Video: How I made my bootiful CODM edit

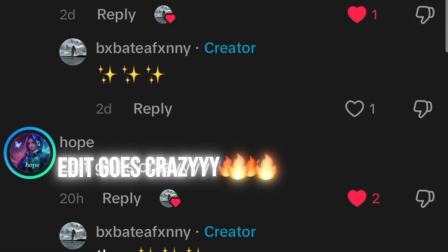[0:00]
Fire, fire, fire. And it goes crazy. W, teach me.
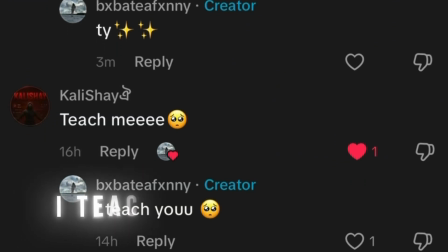[0:06]
Okay, I teach you.
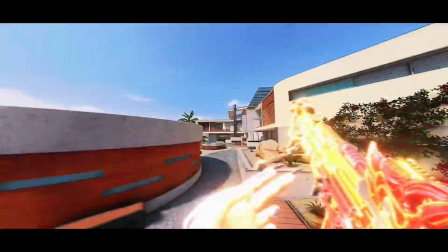[0:11] Take me to the moon where we both fell in love.
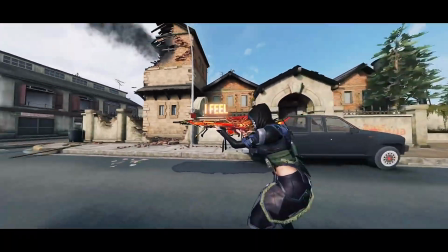[0:21] My mind's awake, I feel so alive.
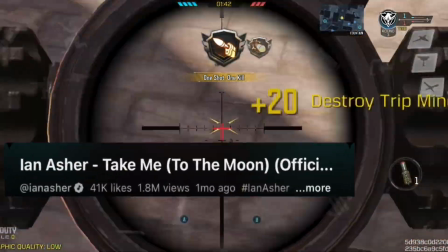[0:29]
I'm going to be showing you how I made this edit. So the song I use is Take Me by Ian Asher, and I got the audio from AnyVortex99 on Instagram.
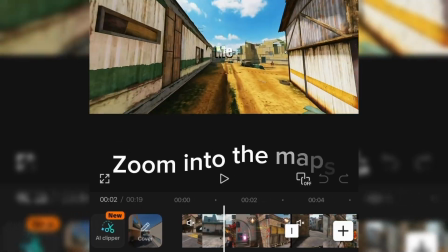[0:40]
For my first part of my edit, I have this transition where I zoom into the maps, and how I get these transitions,
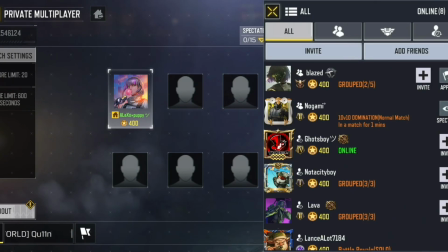[0:47]
how I got my maps, I made a private lobby and I use my default accounts to record the parts that I want.
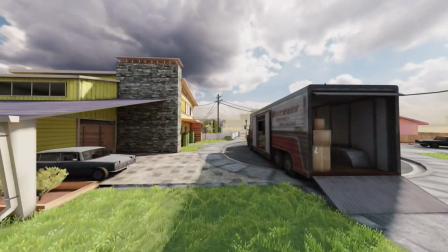[0:54]
So while recording my map, I just move forward into a straight motion, and then after I got what I wanted,
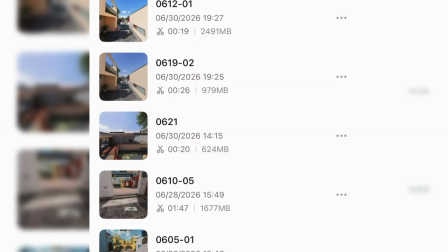[1:02]
I just go onto CapCut and added it as a separate project, and I add the parts that I want,
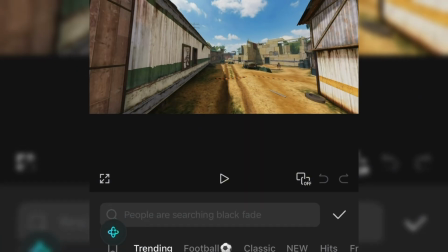[1:08]
and then I added a transition.
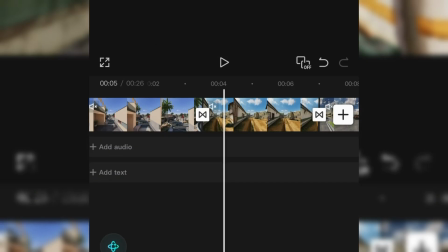[1:10]
The transition I used here is the pull-in transition, and then after that I just save it as a full clip.
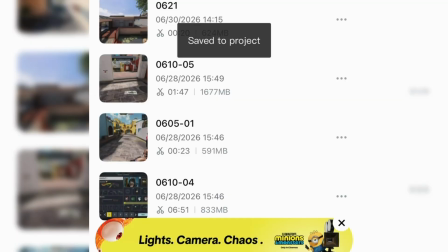[1:17]
And after saving my video, I just go back to my edit and I add it to my edits.
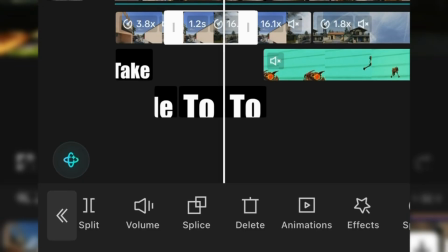[1:23]
I also adjusted the speed on how fast or how slow I want it to be so that it can match the song.
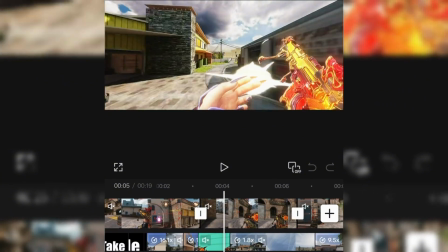[1:30]
After that, my next part of my edit, this is where I zoom in onto standoff, and then I go up to the sky.
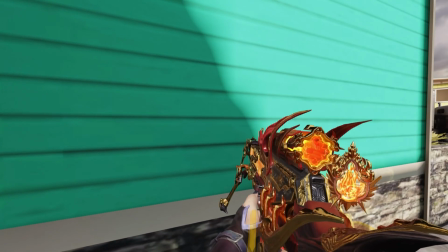[1:37]
This is where I add my gun. So how I add my gun is I go into Nuketown, and I use the blue house in Nuketown as like a green screen.
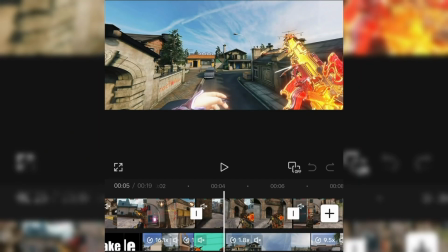[1:45]
So that is how I add my gun, and then I add it back onto my edit, and I add it as an overlay,
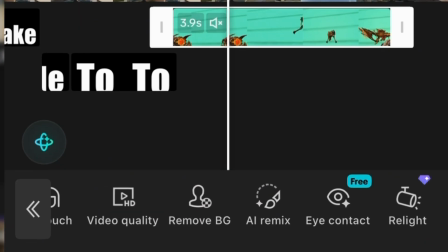[1:50]
and then I go to remove background, and then I use chroma key to remove the background. And then after that, my next transition, I
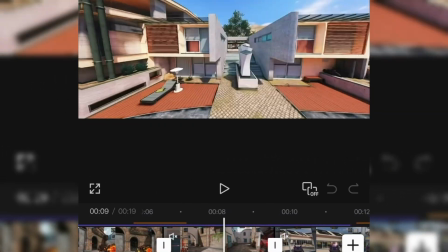[2:02]
have this part where my maps are moving like to the left, and they're all like moving like straight towards to the left.
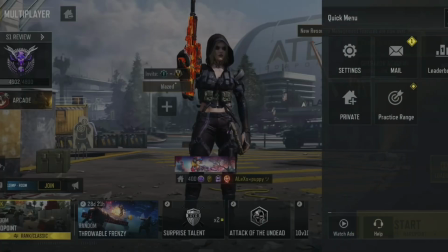[2:08]
So to get this, I also go back to CODM and then to my private lobby.
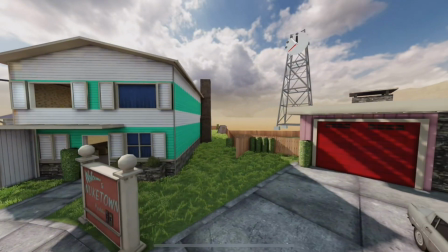[2:14]
I record my maps and then I move to the right. So moving to the right actually makes it looks like my map is going to the left actually.
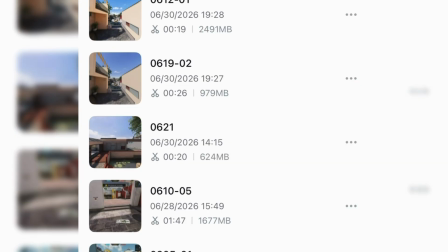[2:22]
Anyways, I do the same thing and I add it as a separate project on CapCut, and then I choose the parts that I want, and then I just add a transition again.
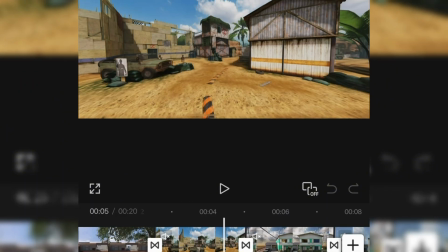[2:30]
The transition I choose here is a slide transition,
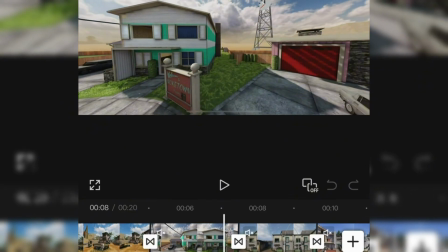[2:33]
so this is how the maps have like a really smooth slide so that when they move past.
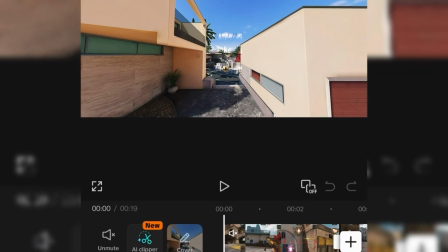[2:39]
And then I save it again as a full video. I go back to my edit, and then I also adjust the speed on how fast I want it
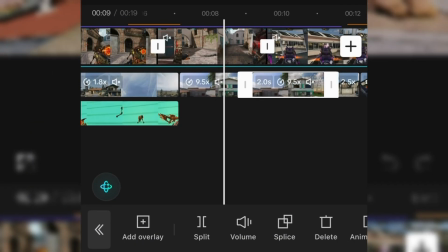[2:46]
to be, and then I just duplicate it if I want it to be like a longer clip of the maps moving to the left.
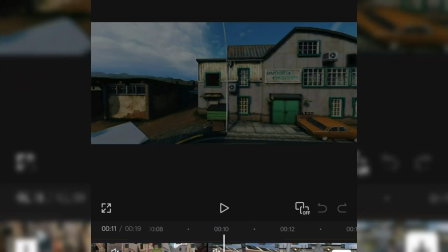[2:52]
So I just duplicate my maps, and then after that my transition goes to my character.
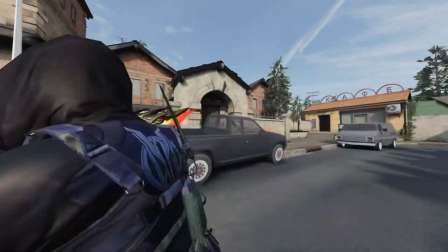[2:58]
So I just recorded my character on standoff. I just moved around her, and it was kind of hard for me to figure out like how I want to move,
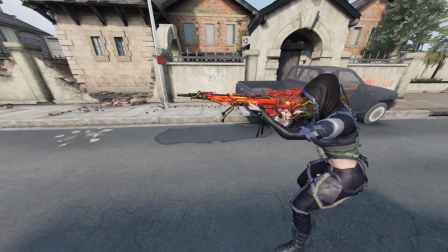[3:06]
how I want the camera to move, but I just kind of did it really quick.
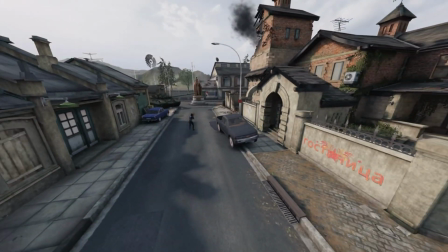[3:10]
And then I like the way how I move backwards from her, and so this is where I also added my
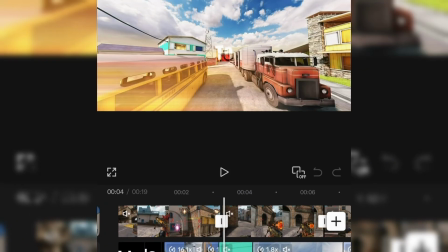[3:18]
forward transitions from the beginning just back to the end.
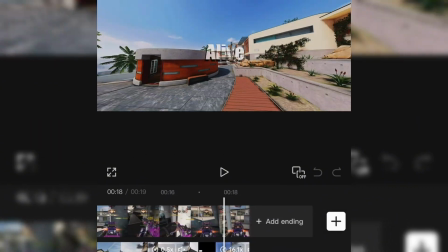[3:22]
I just reversed this, so this is where the map is just going out instead of going in.
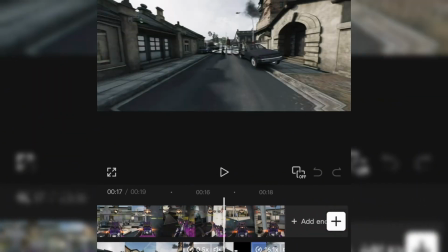[3:28]
So from the first part is going in, and then I just added to the end, and then the last part is just I just reversed it and I was just going backwards.
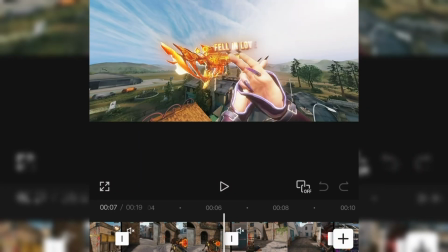[3:39]
I add the effects. So how I add the effects to my gun is really easy.
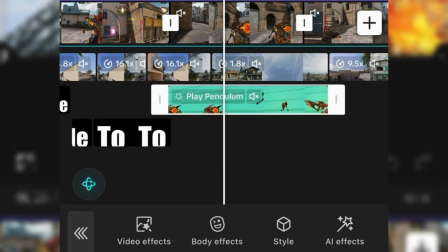[3:45]
So I just go to my gun and then I go to effects. The effects I used here is actually the play pendulum.
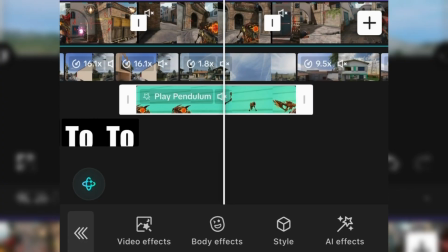[3:52]
This transition is like a swaying motion, so my gun is like swaying a bit as like it's moving into the sky.
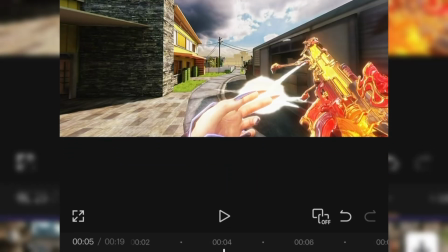[3:58]
So after I do that, since I can only add one effect to my
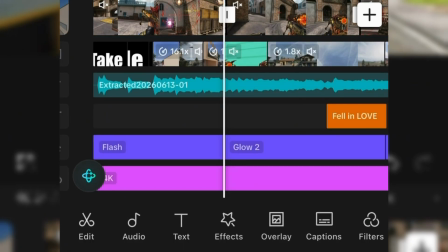[4:03]
video of my gun, I have to go back into the main edit, and this is where I add more effects.
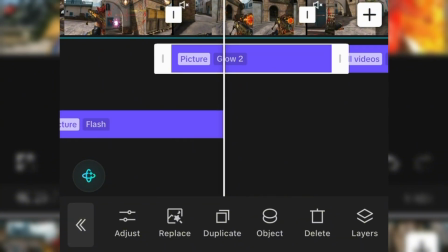[4:10]
So I added a glow effect to my gun. I just added it as an object, and then I'll just put the object as my gun overlay only.
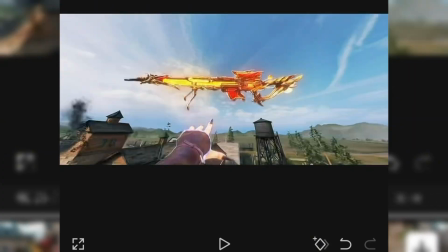[4:18]
So this is where the glow is only on the gun, so it's moving and glowing. My captions that I use.
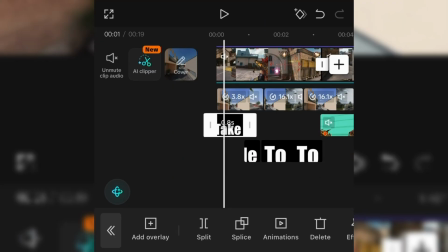[4:27]
So I was going to use the captions that was on CapCut. I was gonna use the captions that was on CapCut, but I didn't like how,
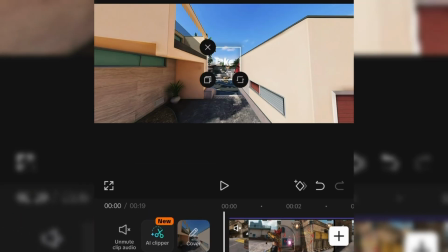[4:36]
because there wasn't like, I wanted my captions to be like clear so it looks more smooth.
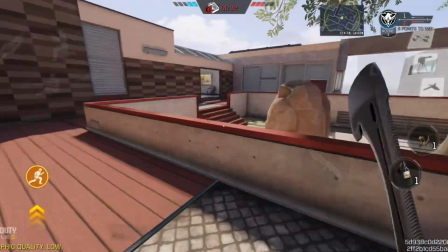[4:41]
So instead of doing that, instead of using the fonts on CapCut, I just went onto this app.
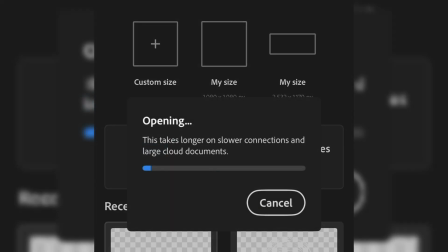[4:47]
This app is called Adobe Fresco. So I ran this app, Adobe Fresco, and then I just used the fonts in here,
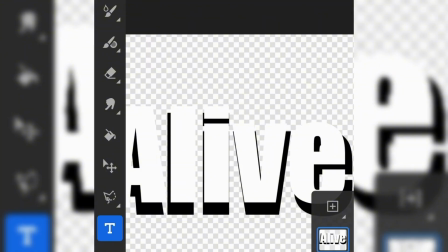[4:53]
and then I did white and black so that it can have like a shadow effect or whatever.
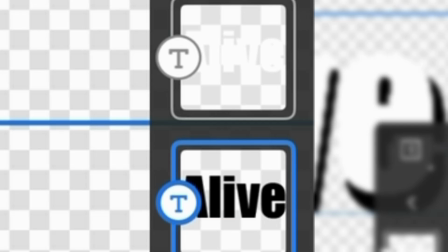[4:57]
And I just duplicated it, copied it, and then colored one black and colored one white,
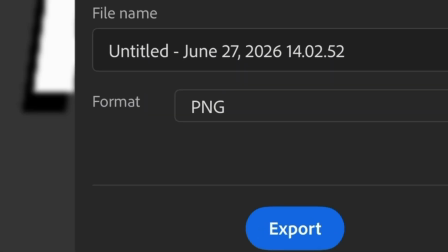[5:03]
and then I saved it as a PNG. So this is how it's like a clear background, and then I added it back to CapCut.
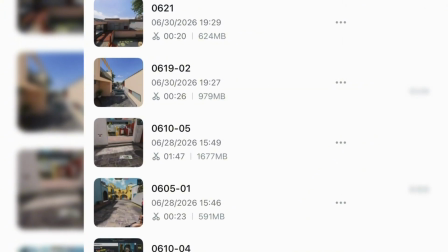[5:12]
So after adding it back to CapCut, the reason why I did this is because
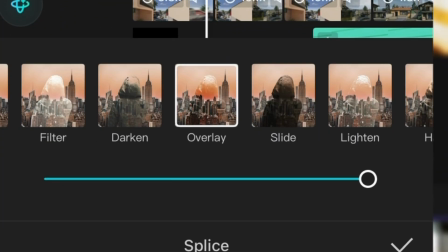[5:19]
when I add it back to CapCut, I can use the splice, what is this thing called? Well, I can use the splice thing. So the splice thing, it has like, it blends into the background behind.
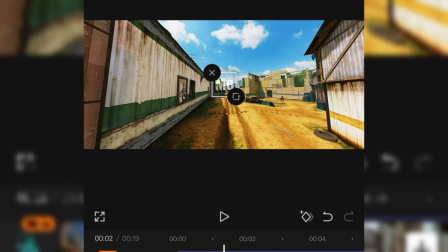[5:31]
So I used overlay for my white fonts, for my white captions.
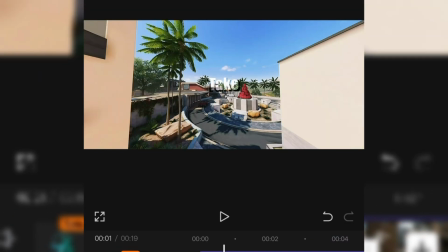[5:36]
So it goes to Take Me To. And then the animation, I also add animations.
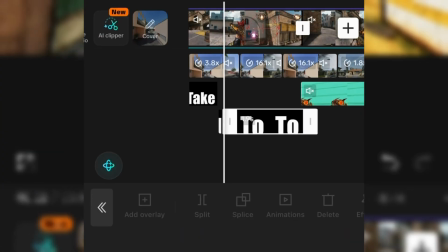[5:41]
I did bouncy rush for each of my fonts, for each of my caption. And then
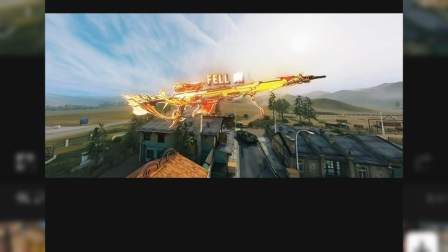[5:49]
for the Fell in Love part, where it goes on top of my gun, I actually used the fonts on CapCut,
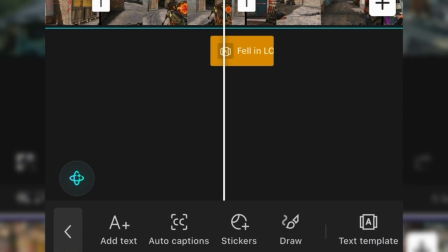[5:54]
because CapCut also has these fonts that are like, they're like really flashy.
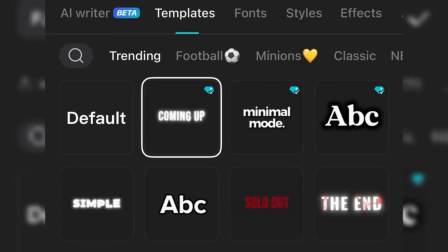[6:01]
So I use the template coming up, and then I use the effects.
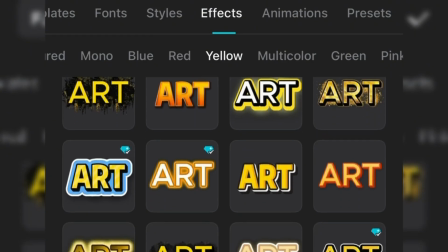[6:06]
And the effects I used here, I think I used yellow, and I just chose one of these effects, and then so that it can like match the gun.
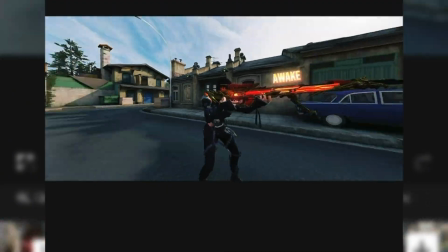[6:15]
And then I did the same thing onto the last part where it says Awaken I Feel.
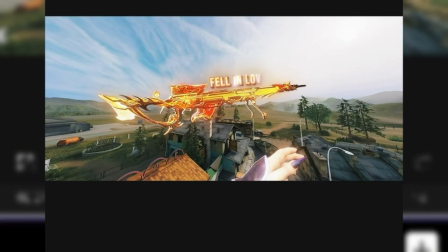[6:19]
I just did the same thing there, and then to make my caption match with the movement of my gun, I used the diamond.
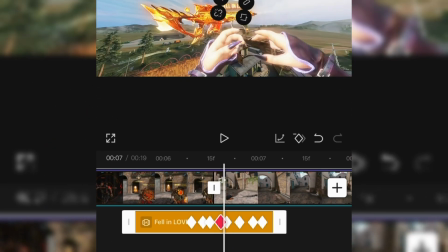[6:27]
So the diamond is where I move my gun in a certain direction,
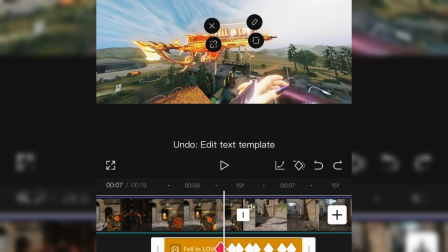[6:32]
and this is where I would want my gun to be, as this is where I want my caption to be.
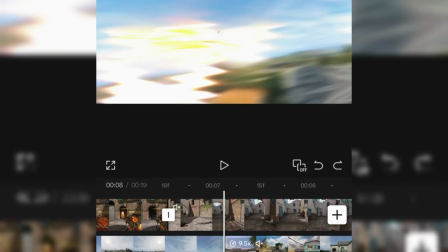[6:38]
As the gun moves, it follows the gun. And then I add a diamond for each part that I stop at.
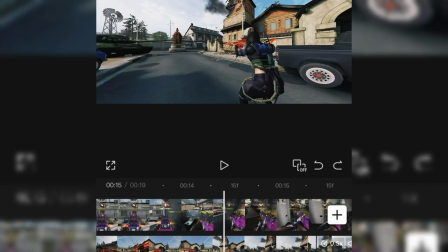[6:44]
And then I also did the same thing for the last part where it says Awake I Feel. The filter that I use.
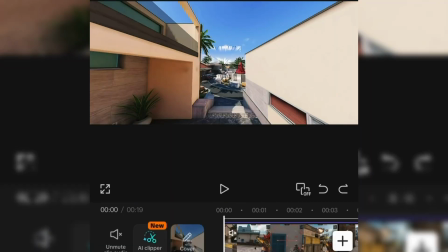[6:52]
So the filter I use for the whole edit, the filter I used is 4K.
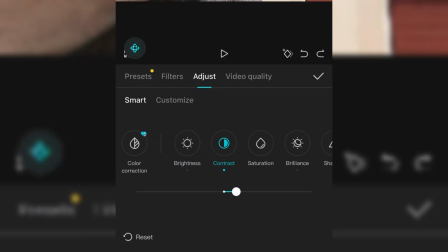[7:00]
And then I also just adjusted the brightness, contrast, saturation, brilliance, and sharpened it.
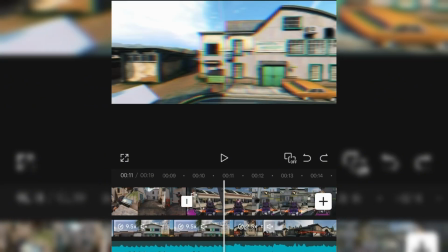[7:06]
That's how I made this beautiful, wonderful edit. I hope you learned something.
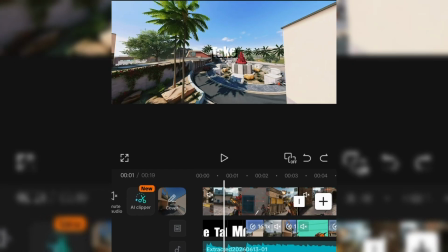[7:11]
If you have any questions, leave me down in the comments down below. Thanks for watching, and bye!